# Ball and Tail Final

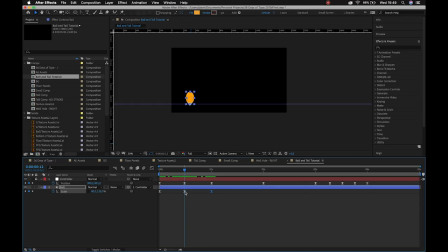(8:00)
Sometimes when you have a copy-pasted easing frame, there's like this weird little bit of interpolation in between, which means that there's a little bit of movement. So sometimes we just need to get rid of that. But this is looking pretty good. And then obviously my ball can't really jump from this angle, right?
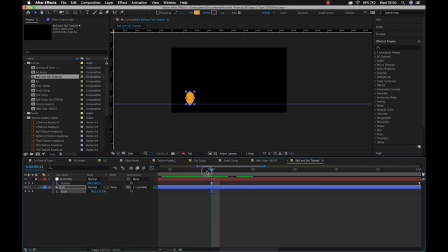(8:17)
Or from this sort of size. It doesn't have that sort of squash that would allow it to propel itself. So I think like 2 frames, maybe 3 frames before I actually get to the point where it starts jumping. I'm just gonna then swap these values around. So it looks as though it's pulled itself back, right?
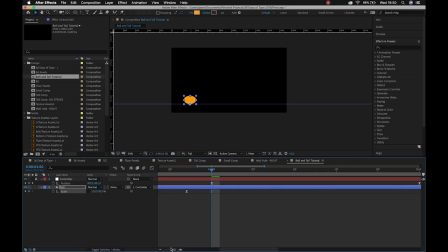(8:36)
So imagine like a baseball player sort of winding up for that throw. Pulls back, and then just before it jumps, boom, sucks itself down. And then because I'm lazy, I already have this keyframe at 80/120 where it's nice and stretched.
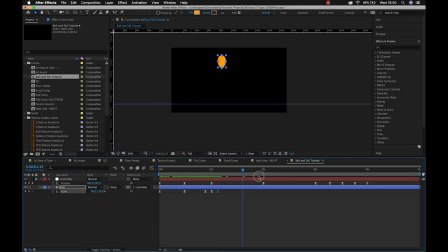(8:52)
I can just copy that and it will do that for me. All right, boom. I could drag this out a little bit further. We don't necessarily want it to stretch too far too soon. Here we want a perfect circle. Again, I can copy paste my initial keyframe because that was a perfect circle.
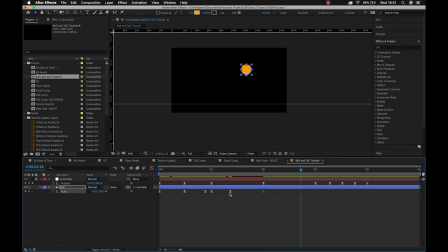(9:10)
Before it hits the ground, again, I can copy paste that stretched keyframe. All right, we hit the ground, we get nice and squashed, so I can copy paste that keyframe. And then as this ball is jumping into midair, again, I'll start stretching it.
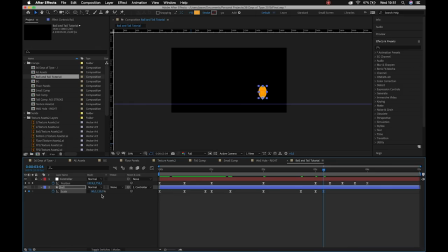(9:27)
So to give myself some ideas, I'll just copy that keyframe again. But I'm going to now diminish the difference between the two, right? Because we've lost that energy. Okay, so boom. I'm not really going to bring it back to a perfect circle here.
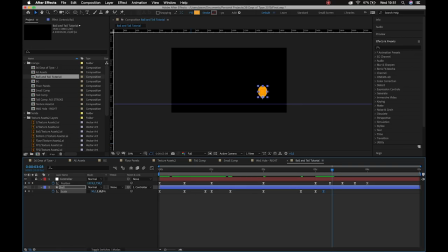(9:43)
It's going to make it look really squishy if I do. So instead, I'm just going to leave it stretched. and then I'll squash it back down again when it hits the ground, and we'll just adjust the graph editor, which will allow that to look better.
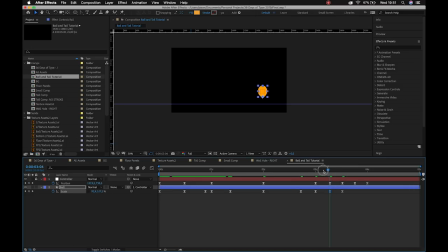(9:59)
All right, so I think what we can do then is we can just align that like so. So it's in the air, it hits the ground, it's in the air, so I'll copy paste that again, make this a lot smaller, so we'll make it like 9,500.
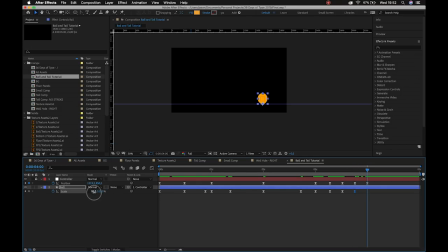(10:15)
It's going to hit the ground, so it's got to squash again, so we'll call it 105, 95. And then a couple of frames later, it'll come to rest at 100 and 100. All right, so if we play this back without adjusting the easing of our squash and stretch, it's already starting to look a lot more interesting.
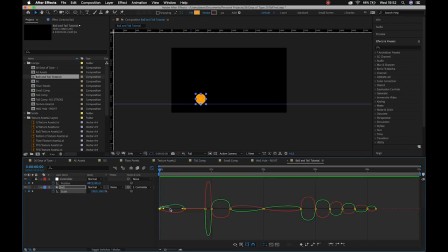(10:35)
But obviously, as animators, it's up to us to jump into the graph editor and always make sure that everything is perfect. All right, so we know for a fact, if I take a look at my graph editor for position, if I unlock this quickly, when I take a look, most of my action takes place at the beginning of that interpolation.
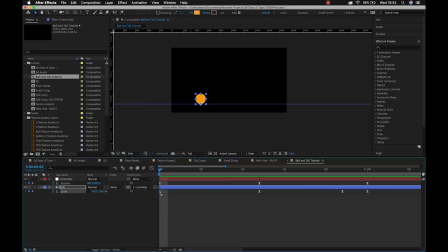(10:54)
So I can mimic that in my scale. So I'll just drag these points out here, obviously making sure not to drag that point off the line. All right, so I'll keep it like so. So that's nice and timed. Then taking a look at this,
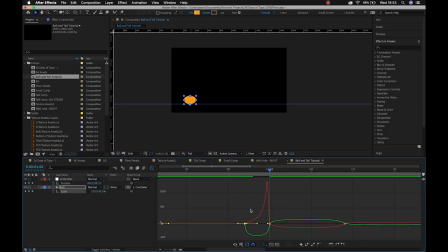(11:11)
what we want is maybe for that to sort of ease into position. So it sort of like squashes itself down. It sort of holds itself and then it jumps into the air.
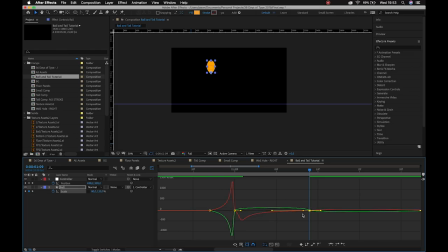(11:25)
And we'll kind of throw the mountains in this direction. All right. So the reason why I'm throwing it in that direction, typically in the graph editor, you guys will start finding that when you create peaks like this,
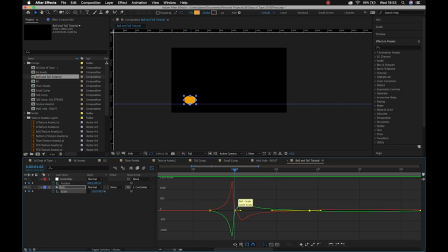(11:40)
it then often works to have the next peak right sort of like next to it, all right? So that you're easing fast, easing out again. It's just a general rule of thumb. It's not going to work with everything, but it is something that will work sort of most of the time.
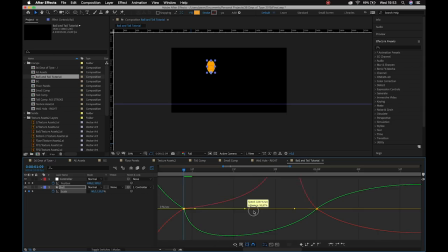(12:00)
All right, so then that happens. Let's drag our graph editor in this direction.
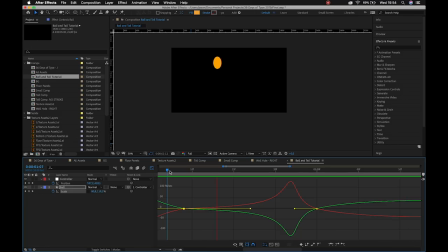(12:08)
So that it eases into, okay, maybe not. Maybe we just leave it as is. Yeah, okay, we can leave that one as is. So jumps, boing, perfect circle, down again.
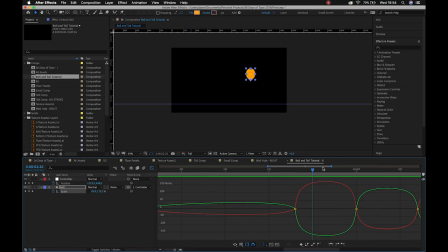(12:22)
Okay, so we want to then obviously adjust this one so that it only starts stretching much later, because the sort of force hasn't really acted upon it yet. All right, so we need that to happen later on as it starts building momentum.
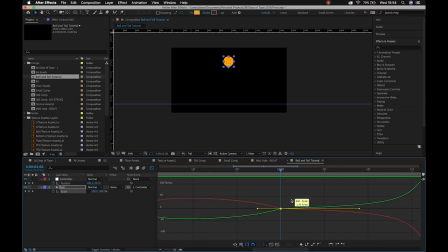(12:42)
So I can take a look at that. That looks a lot better. And then because I've sort of pushed my peaks in the opposite direction, I might as well push my peaks in this direction. All right, so you see that there's a bit of a pattern, and typically it occurs in twos. All right, so I sort of obviously started off mimicking the speed of my pullback.
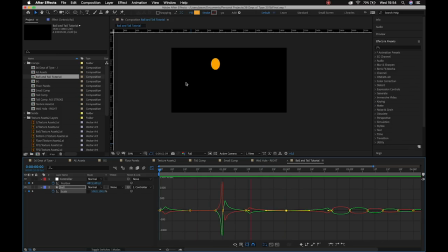(13:01)
I've got the actual jump, and then I've got the peak for that stretch into a perfect circle, and then easing out of that back into my stretch. And then when I hit the ground here,
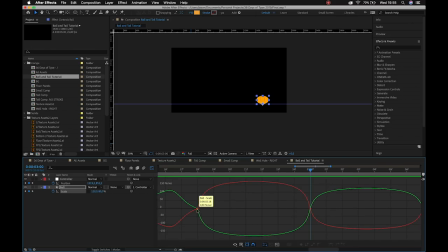(13:15)
we only want that to really happen at the very end of the animation. All right, so we only have it hit the ground and sort of react accordingly. And then because we've made those peaks, I know from practice that we can push these in this direction.
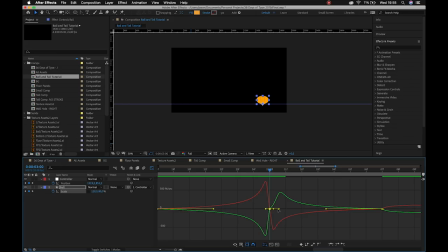(13:34)
It's hit the ground quite quickly, so it's going to bounce and leave the ground equally quickly. Boom. And then these ones here, we can take a look. It might work just to leave them. No. Okay. Normally, I would say we could leave them,
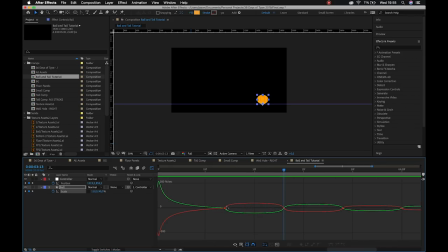(13:49)
but the reason that I'm not going to leave them here is because we don't want that ball to start squashing in midair. All right, it's not believable. Cool. So we'll hit the ground there, and then we'll basically just mimic what we've been doing so far.
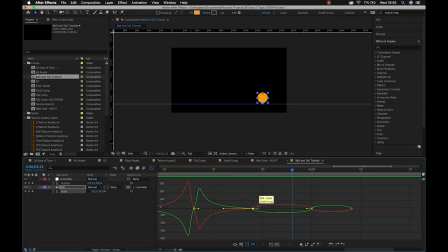(14:07)
Boom. And then might as well just follow through. Haha, no pun intended. Sorry, I'm very tired. You guys wear me out. I love you guys, but you wear me out. All right.
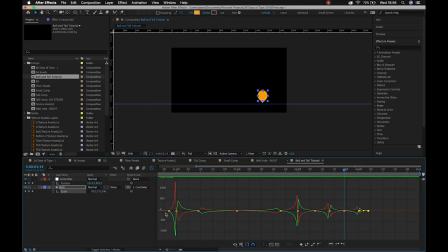(14:20)
And then when we're excuse me, when we're done with that, play it back, and we should have a good, nice, lovely bounce. Cool. Alrighty. So now it's obviously time to do the tail, right?
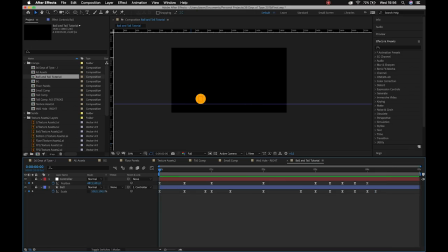(14:37)
So I can lock both of these. I'm going to create a layer new solid. Alright, I'll make it the color of my ball. like so.
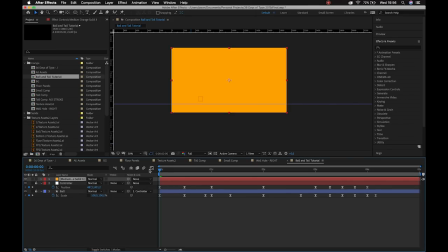(14:47)
We'll say okay, and it fills up the entire screen. All right, so the reason now why Bendit doesn't break is because if we use smaller layers, such as a shape layer, for example, the bounding box will surround just the shape, and then as soon as the shape passes beyond that box,
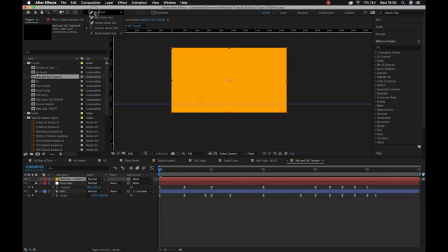(15:02)
it will disappear. So because we are creating a solid and then using our pen tool to create a mask,
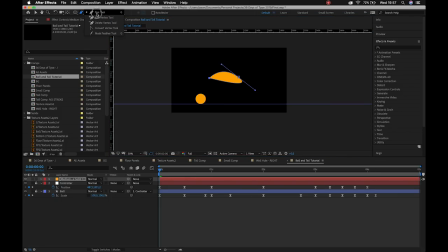(15:11)
right, we're effectively saying that this shape exists, but its bounding box is all the way out here. All right, which then means that we don't have to worry about it breaking. Okay, so your tail can look like whatever you want it to look like. I'll sort of just have it like that.
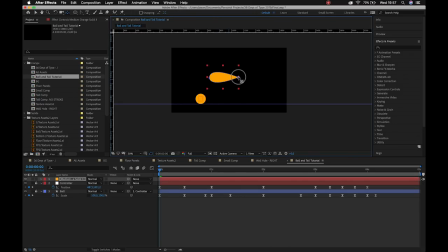(15:29)
I will grab my anchor point and just move it, because it's always good to be consistent about these things. This tail is a little big, so we can scale it down. And we'll bring it, come on, don't break on me now.
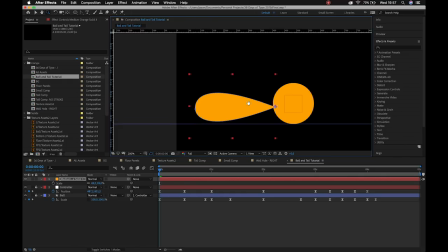(15:47)
There we go. Okay. All right, so there we go.
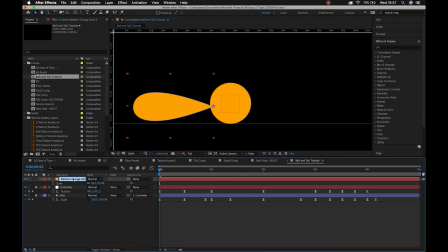(15:52)
And we'll call this tail, because we label everything. All right, and let's drop this underneath the controller, and we'll parent it to the controller as well. We can even drop it under the ball, just so that we've got like this hierarchy slate. And I'll change the color to something other than red, so that I don't confuse it with my controller.